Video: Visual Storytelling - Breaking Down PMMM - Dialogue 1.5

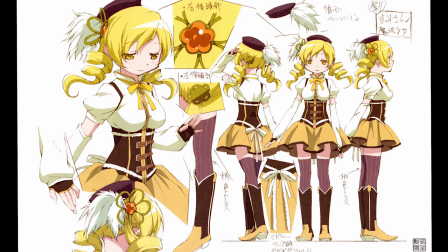It's a very, again, established trope to call your shot. So in these first two elements that we've looked at, we've already seen how she's kind of established as what we would think of as a magical girl.
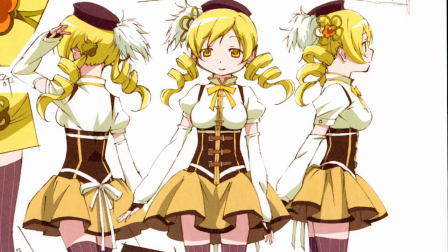She's standard. We can see the various brown leather elements of her design and everything, going back to that idea of her being a gunner, her hat too. But in a very kind of high society, oh, let's go on a fox hunt type of way. And she moves that way too and speaks that way too. just a lot of poise in her performance,
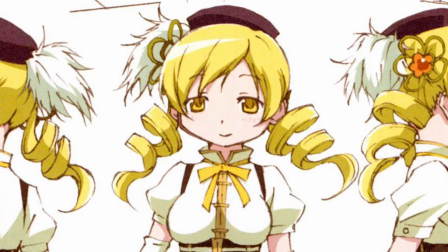but also a lot of poise in how she portrays herself. Aoki states the twin tails and the hair clips were meant to give her a more older sister appearance,
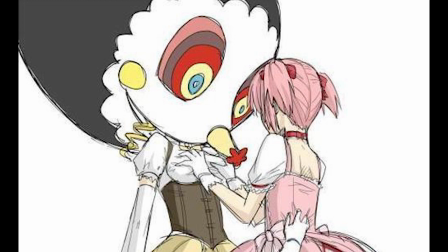and I definitely think giving her a large chest too contributes pretty heavily to making her feel older and wiser and more mature than the other girls.
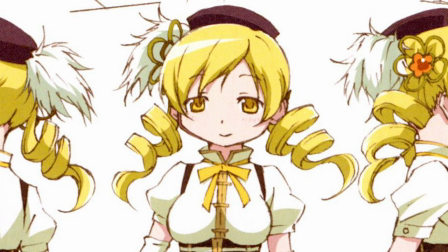I'd also, of course, bring up the synergy between her twisty hair and the ribbons that she spawns.
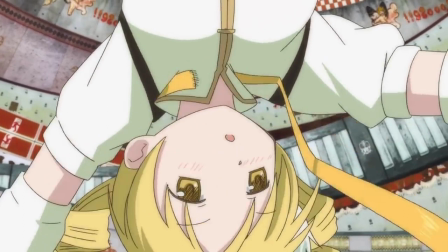In fact, canonically, that's mommy's only power right it's shown a couple times where everything is all just ribbons it's one of those inversions of what we expect from the genre
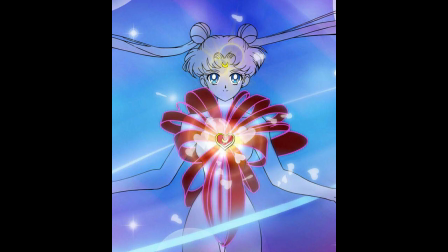that these nice traditional kind of girly ribbons are manifested as guns
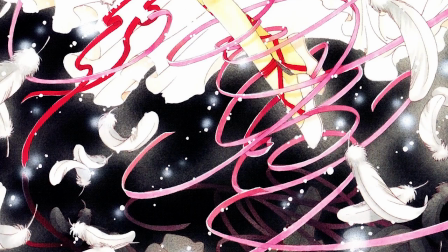in a normal magical girl series the ribbons would still be there
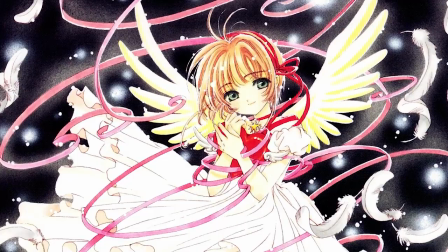but they wouldn't need to be used as guns or formed into guns also the other thing is about her wish,
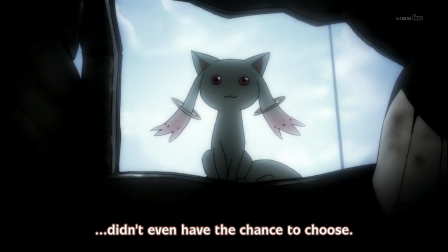that she was involved in a car accident when she was 13, and Kyubey, as she lay dying, came to rescue her by offering her the wish to save her life. It's thought that the wish the girl makes has some effect on the powers that they gain as a magical girl, so Mami being in a car accident, then having a prominent power to tie things up,
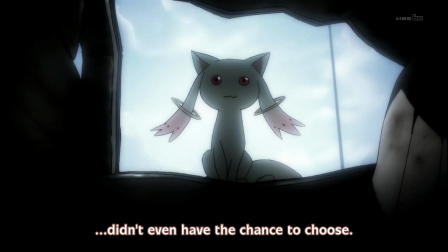is kind of irrelevant thematically. Also, that's kind of her role in the story, right, is to bring people together.
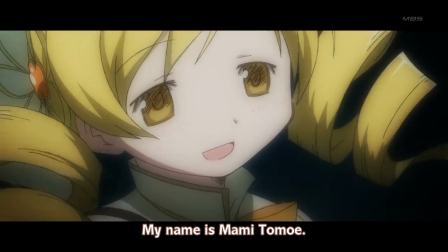In Rebellion, she's the leader of the holy quintet she is in every timeline going to try and establish these bonds kind of summary of all of that i think mommy's very put together character a very pointed and a very effective one much like the show she's in that all said let's now shift
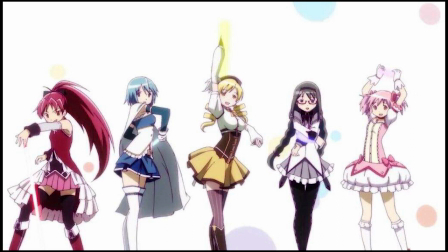gears to something else that we put off at the end of the first episode and wanted to get to at the start of the second episode which this is already going
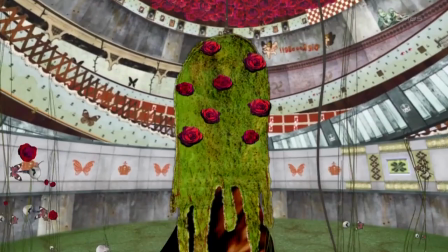long i may just make this its own video episode 1.5 or something and that was the animation used in the witch's
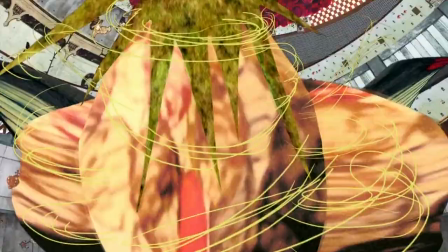labyrinth the surreal landscapes and stop-motion animation that is used throughout every
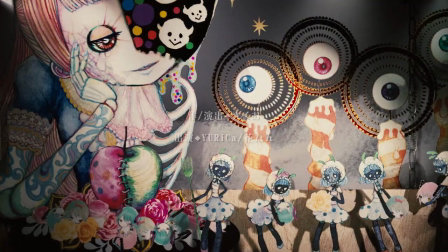witch's labyrinth is the product of a group called gekidan inukuri this is something really cool because it's very much outside the normal sphere of what anime is but still directly related to anime it's something kind of more like a thunderbolt
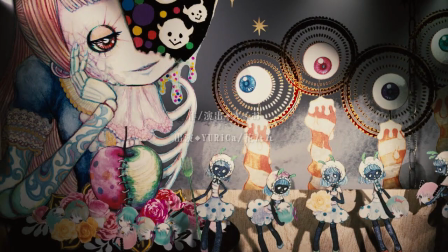fantasy or a pop team epic in the way that it's experimental and not mainstream at all, but that's exactly why it's used in this show for those purposes.
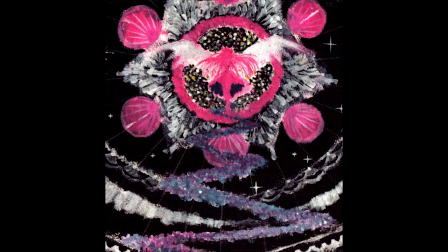This company, Gekidani Inukuri, is the brainchild of two people and only is those two people.
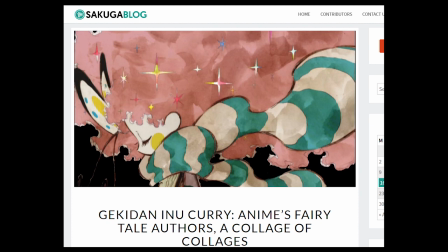There's a beautiful Sakuga blog post about these guys, but their names are Ayumi Shiraishi and Yosuke Anai. Shiraishi was going to have a promising career in traditional animation working for Gainax in the early aughts. Anai's career was going a little less well being a digital painter and one for a studio that would close in 2007.
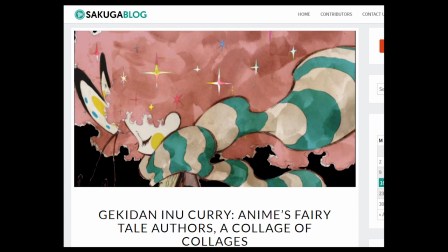Perhaps driven by that, they decided to follow their creative ambitions, drop everything, leave the industry, and go do their own thing completely. And do their own thing they did.
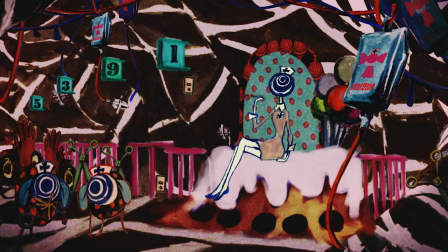I mean, the stop-motion, cut-out, papercraft style that they tend to employ is immediately discernible and immediately strange.
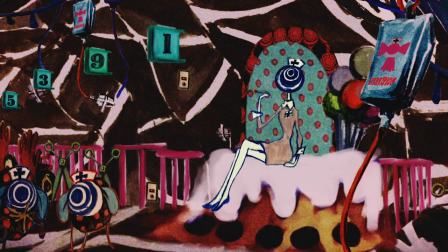And we could certainly talk for days about the intricacies of each bit of animation that they produce,
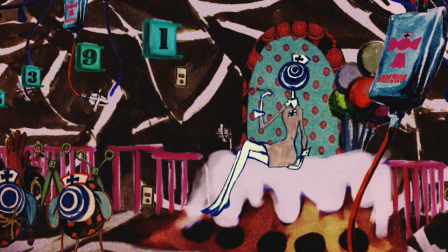but I do want to refocus our attention back on how this animation serves the show. Of course, it's upsetting, disturbing, and original.
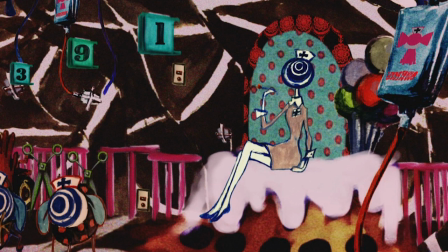It cannot be confused with anything with the standard anime fare, or even in the art direction of Madoka Magic itself.
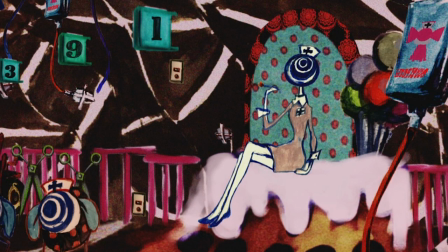It is, for all intents and purposes, entirely alien.
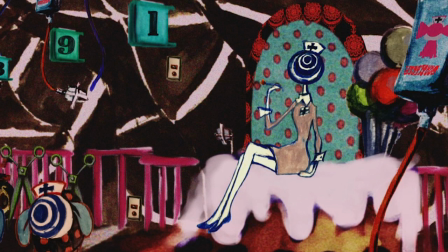And the novelty of using this type of animation at all is really something that aids in the shock value of it when it appears in the series.